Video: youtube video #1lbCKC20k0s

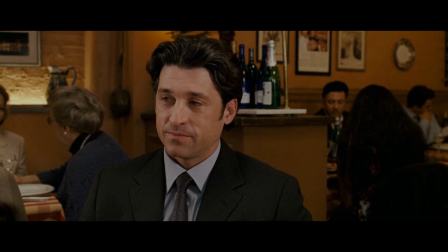19:24 As actors, when we create characters, sometimes we explore a character's core wound. What happened to them that drives them to do what they do?
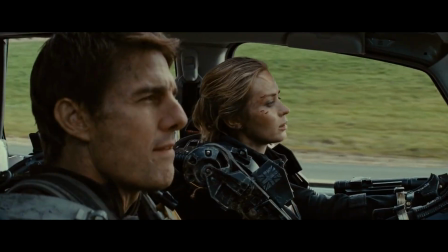19:33 And sometimes it's a traumatic moment from their childhood.
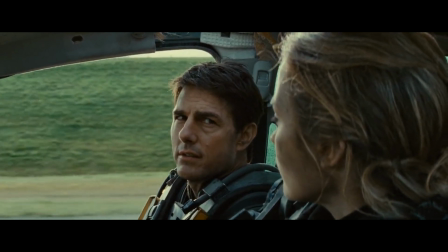19:38 So we create these elaborate backstories that are all attached to this sense
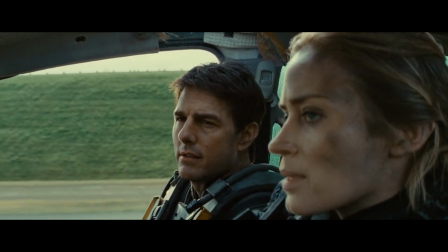19:42 of pain. and a lot of times in movies we have scenes where characters go into the
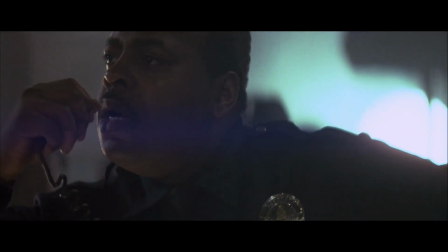19:47 monologue to explain what this moment was and it's usually a sad moment
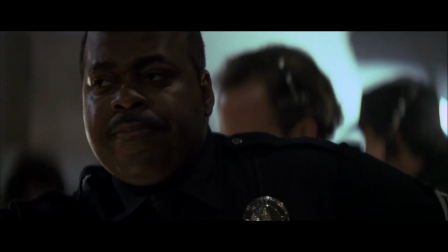19:52 it's usually a very sober moment it's usually about halfway to three-quarters
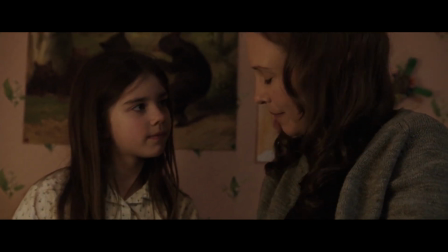19:56 into the film and as actors we do these scenes a lot for auditions it's where we get the monologues and it's an opportunity for the actor to show our
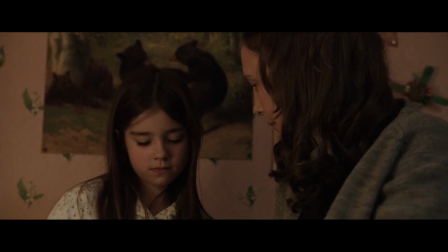20:05 vulnerable raw side our skills at sense
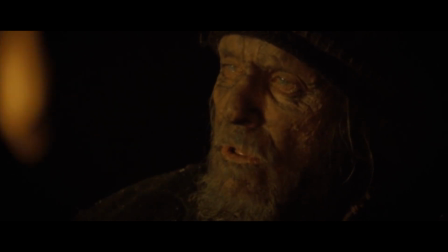20:10 memory and you can picture all the scenes where someone is in a support group sharing what this
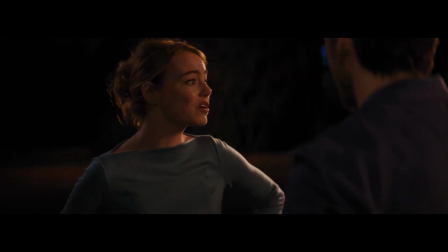20:15 wound is in a monologue. But like I said, it's usually a sorrowful point of the film. The pace slows down and it's usually to get the audience to understand and empathize with our character and our needs and understand why we do what we do.
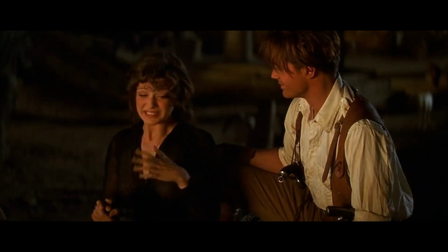20:33 We have a moment that is very close to this when Evie shares the pictures of her parents to Rick. Typically in a scene like this where the character is showing their vulnerabilities, abilities, the actor chews up the scene with tears and pain.
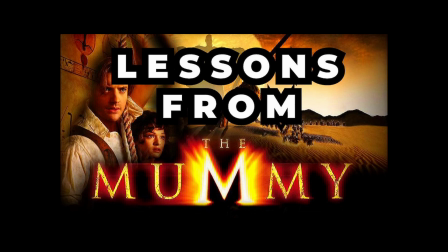20:44 The rhythm and pace of the film may slow down to add more gravity to what is being said. And yet in The Mummy, this scene is played in a way where you don't really notice a wound.
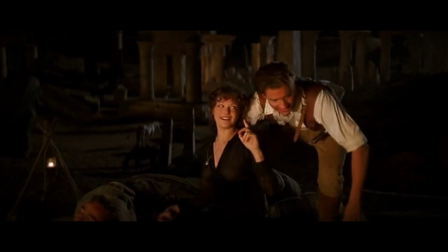20:55 And sure you can say that it was because she was drunk, however, Rachel didn't play it as a sad, vulnerable, bitter drunk.
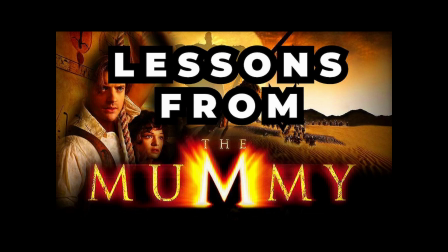21:01 It wasn't a scene about sharing a traumatic death of her parents or a longing for justice or picking up the mantle.
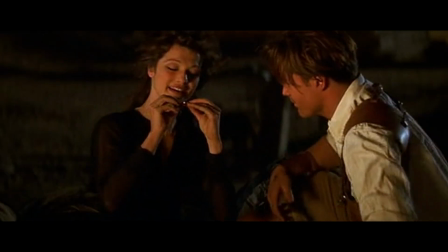21:08 We don't even see the picture that she is showing Rick on the necklace.
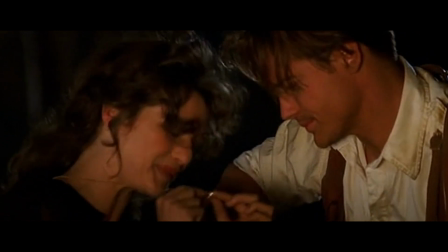21:13 There's no scene where the necklace has a tremendous amount of emotional weight and she's about to lose it.
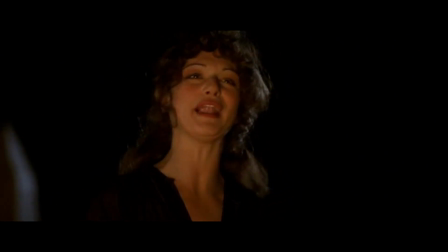21:19 Rachel Weisz plays this scene where there is a joy and an excitement to connect with Rick.
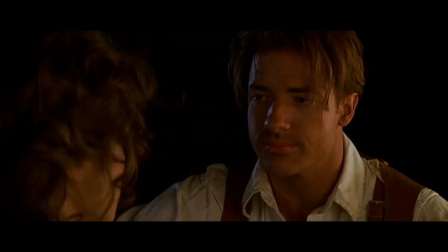21:25 And you can see this in her reaction when Rick gives her the permission to call him Rick.
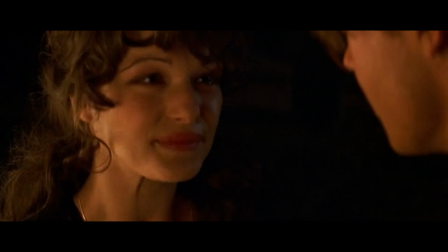21:30 And it's beautifully done.
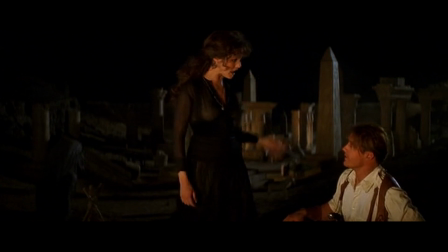21:32 Rachel, she just crushes this scene and makes some choices that I think other actors would have gone for the most obvious choice,
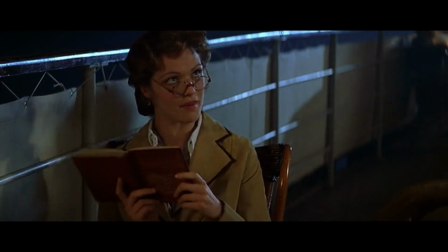21:40 which is playing the wound. This movie was very successful at getting us to empathize without going into detail about the wound.
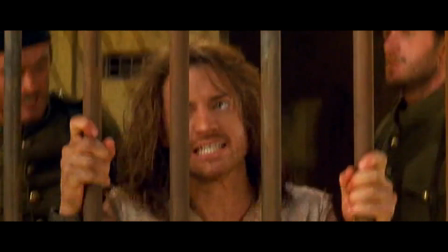21:48 We didn't need to see one for Rick, we didn't see his painful years inside prison or an abusive father who abandoned him,
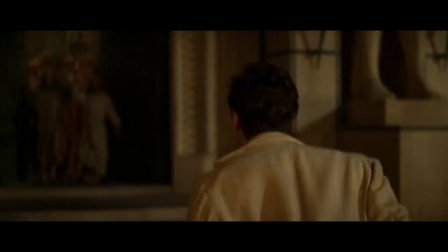21:56 we didn't see a wound for John and the failures in life that made him turn to drinking and become a social outcast,
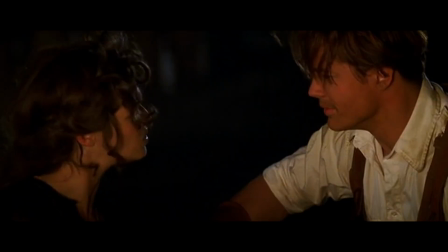22:02 and yet we feel so connected to them, and I think it's so fascinating that the movie accomplishes this.
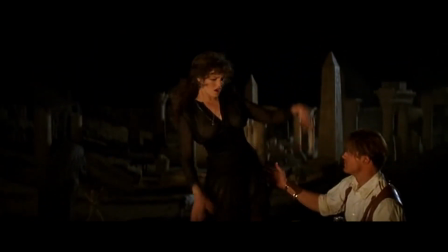22:08 And this is interesting, especially when we compare it to a very similar movie, The Jungle Cruise.
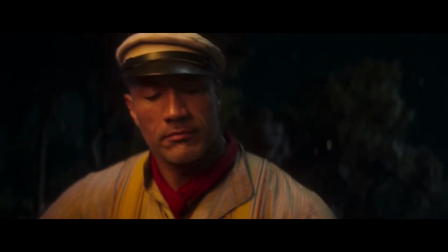22:14 There are some very similar characters,
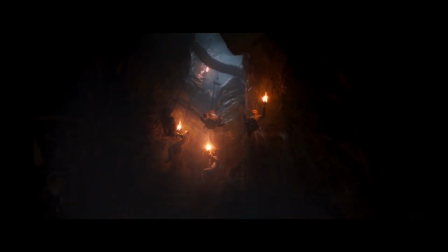22:16 and that movie does stop for some of the characters to share their emotional backstory in intimate moments, and I don't just mean exposition.
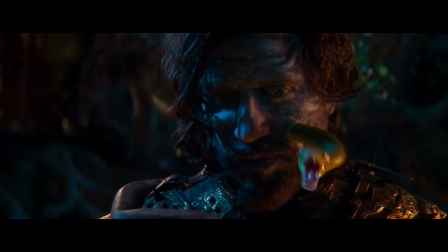22:24 Those scenes were supposed to make you feel closer to the characters and yet for me they didn't ring true.
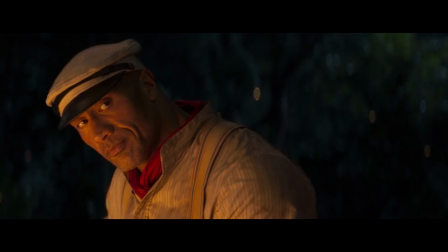22:31 Wound scenes can definitely affect the pace of the film and sometimes they don't add to pushing the story forward, which is why the way Rachel played her scene was so brilliant.
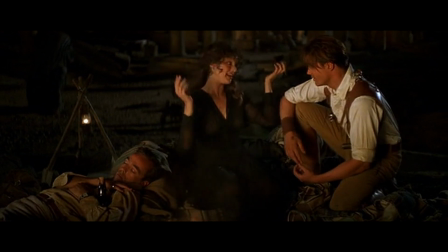22:42 It kept the momentum up, it kept the scene fun, and still managed to bring us closer to her.
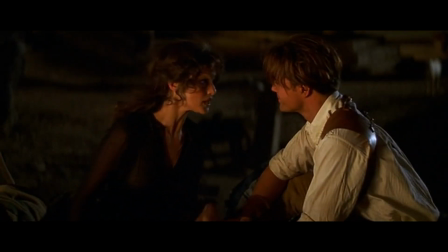22:49 So this made me curious and I want to get your thoughts on this.
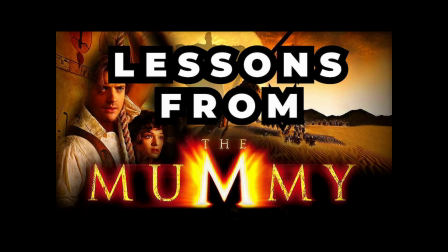22:52 In television, it can be said that the goal of the screenwriter is to open the wound for the character and to pour salt into it. So if there was a television series of The Mummy, filled in the exact same style, pace, same actors, same director,
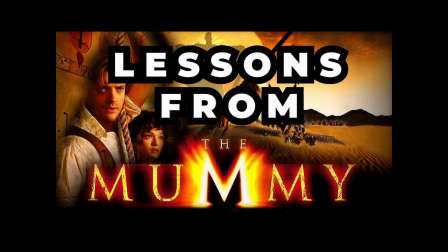23:06 would we eventually want to see the story stop for characters to share their wound in one of the episodes so we could feel more connected to a character?
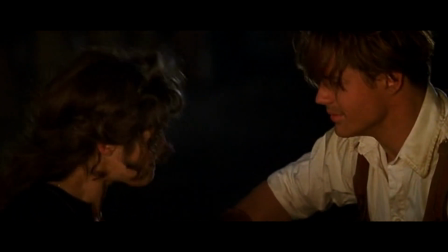23:15 Would we want the story to stop for a character to justify their actions to another character based on something from their past?
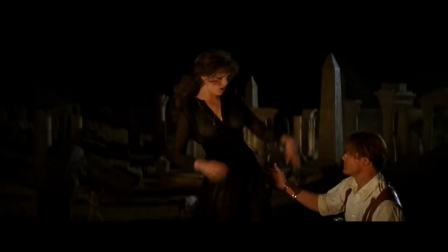23:23 Or do you think the Mummy TV series could successfully do without it like the movie managed to do?
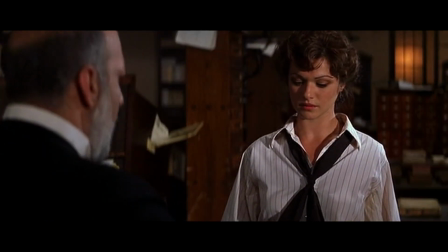23:27 And I want to be clear, I'm not against backstory that fleshes out characters or leads to conflict in the future or gives you a better understanding or appreciation of the motivations of characters.
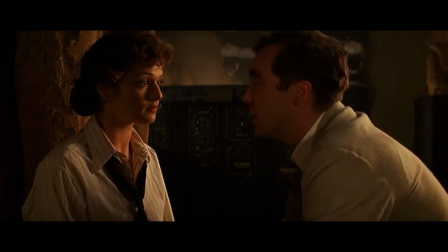23:36 The Mummy just managed to accomplish something different very effectively, where a lot of other movies stumble.
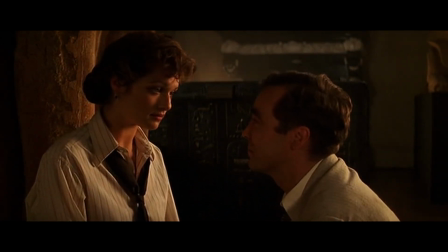23:41 So leave a comment below, let me know what you think. So there are some differences between the original script and the final cut of the movie, and I want to discuss a few of them.
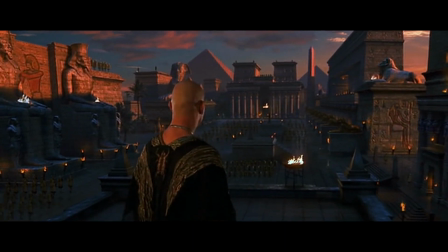23:54 In the original script, the introduction is narrated by Imhotep, and he describes who he is,
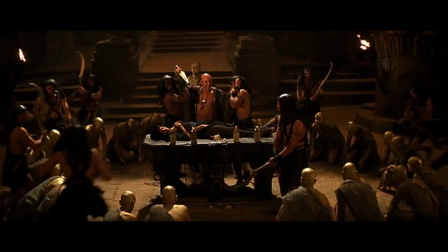23:59 the situation, and what he had to do to bring Anak-sunamun back to life. And he also goes into further detail about the sacred scarabs that I thought was interesting.
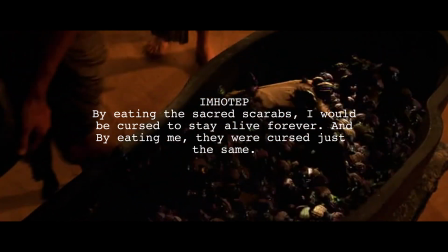24:08 Essentially, he says that by eating the sacred scarabs, he would be cursed to live forever, and that they, by eating him, would be cursed to do the same.
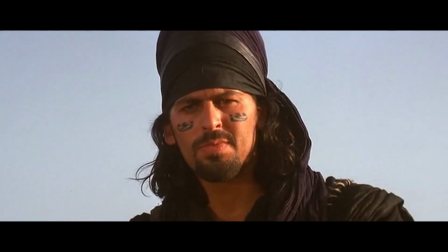24:17 We know the movie changes the intro to Ardeth Bane narrating, which solidifies that the Magi have long been watchers over this land.
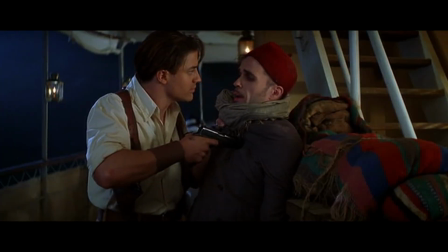24:26 Another change was the introduction for Rick and Benny. Originally, we start with Rick on top of a wall, staring at the horsemen racing towards Hamunaptra.
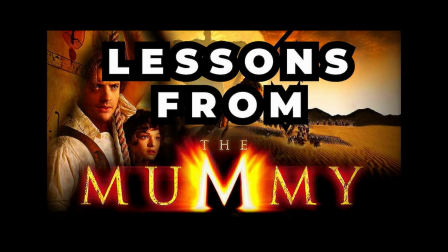24:35 Benny is a doughy little Frenchman who joins him, and they have a small exchange where Rick essentially takes all of Benny's ammo and weapons. He calls Benny a coward by saying that he should tie a stick to his back so it looks like he has a spine. Rick then runs down to the front lines, but stops to ask Benny how he ended up in the French Foreign Legion,
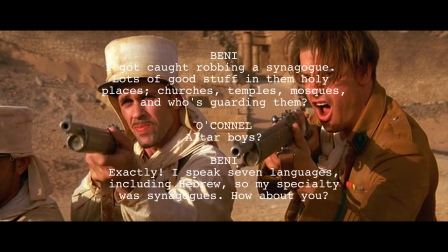24:56 and Benny responds with saying that he was caught robbing a synagogue.
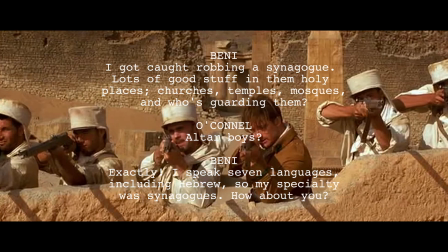25:00 He also mentions the seven languages he speaks. then he asks Rick how he was
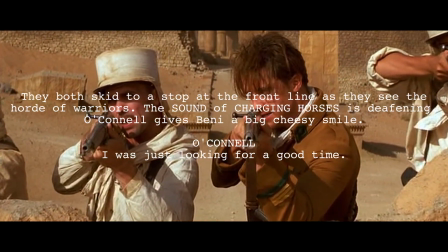25:05 conscripted and Rick responds with a dashing smile saying he was just looking for a good time.
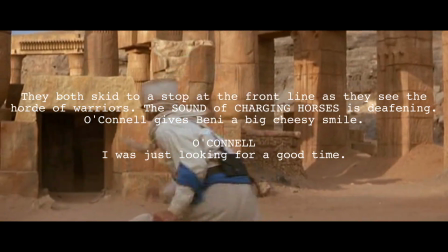25:11 The movie made a great move by condensing all of this exposition and character building into a simple moment.
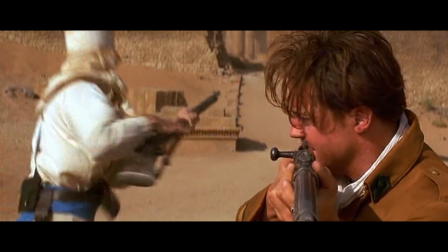25:19 The captain fleeing, Benny fleeing for his life, but Rick staying in the front lines to lead against impossible odds.
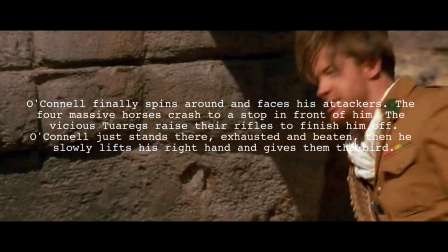25:29 The original script Rick also has Rick running from the Tuaregs, turning, and giving them the middle finger before he's about to be shot.
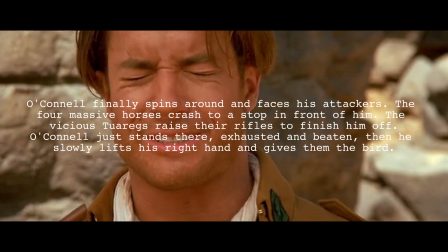25:36 It was a nice change to see Rick squeezing his eyes together and looking away, like he actually does fear death.
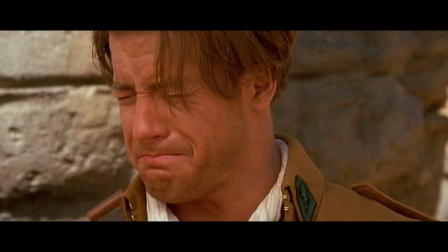25:42 He closes his eyes, bracing for impact like a child that doesn't want to see the doctor giving him a shot.
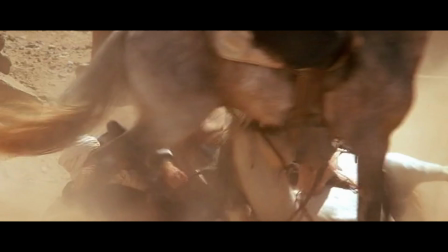25:48 And it's a great transition to see Rick slowly open his eyes again and be confused at the unexpected turn of events.
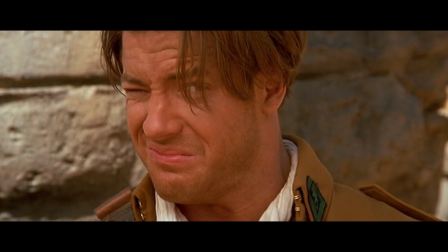25:55 I liked seeing this side of Rick so early in the movie as opposed to what they have in the original script. a character who rushes to the front lines,
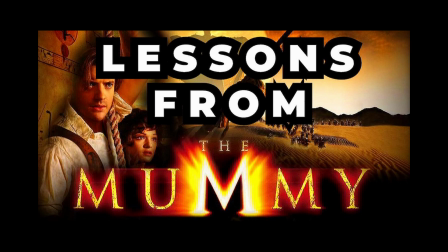26:03 calls others cowards, takes their ammunition, and has a piss-in-the-wind cavalier-face-death-with-a-fuck-you attitude. That creates Rick as more of a hardened swashbuckler, when Brendan Fraser actually brings a charming,
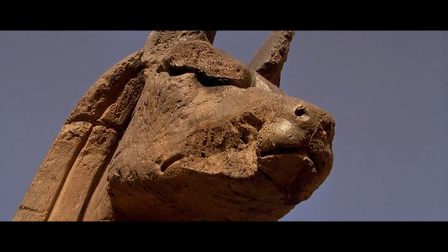26:16 comedic, and vulnerable side to a character who does battle danger over and over. And there's actually two important changes with the kisses in the script.
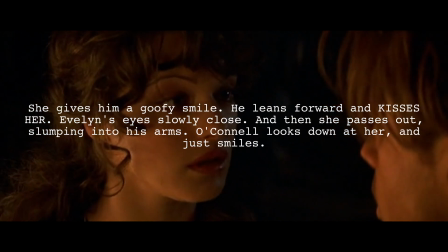26:25 Originally, Rick polishes off a bottle of whatever they're drinking, and he leans in to kiss Evie, and she kisses back, and then slumps into his arms.
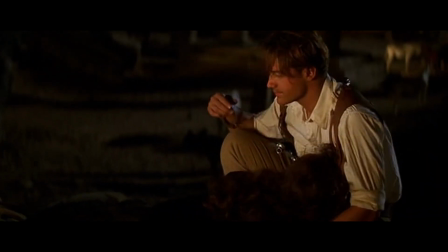26:34 It definitely resonated more in the movie that they don't actually kiss, and that Rick is a little uncomfortable with taking advantage of her in this state.
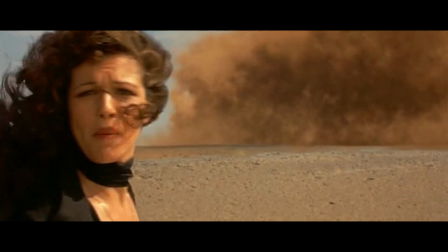26:43 And of course we have that incredibly important switch of Evie stealing the kiss from Imhotep to distract him during the sandstorm.
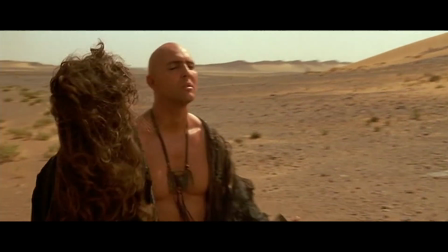26:50 This gave her a much more active part in the scene, as opposed to what they originally had with Imhotep grabbing her, kissing her, and then throwing her off to the side.
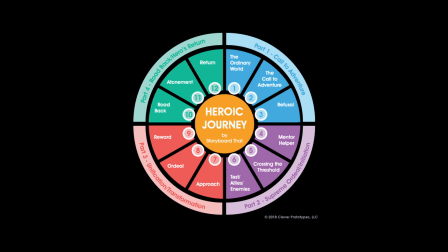26:59 It's even more important that she did this if you view Evie as the one who takes the arc of the traditional hero's journey.
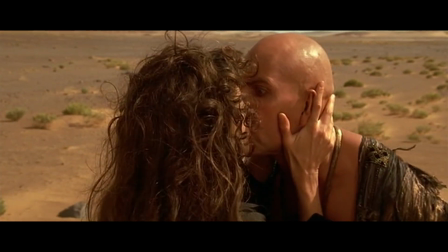27:06 With this change, it completely throws Imhotep for a spin as he's been aching for that intimate moment since coming back to life.
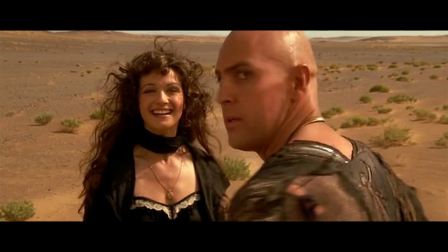27:13 She stops the most powerful character in the story with a kiss, and she does it to save the one that she truly loves, Rick and her brother.
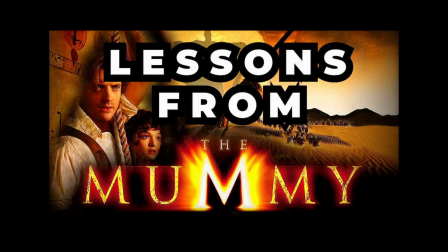27:22 So what I'm getting at is that details matter. As a filmmaker you have to be mindful of every single small detail even if it's just a gesture.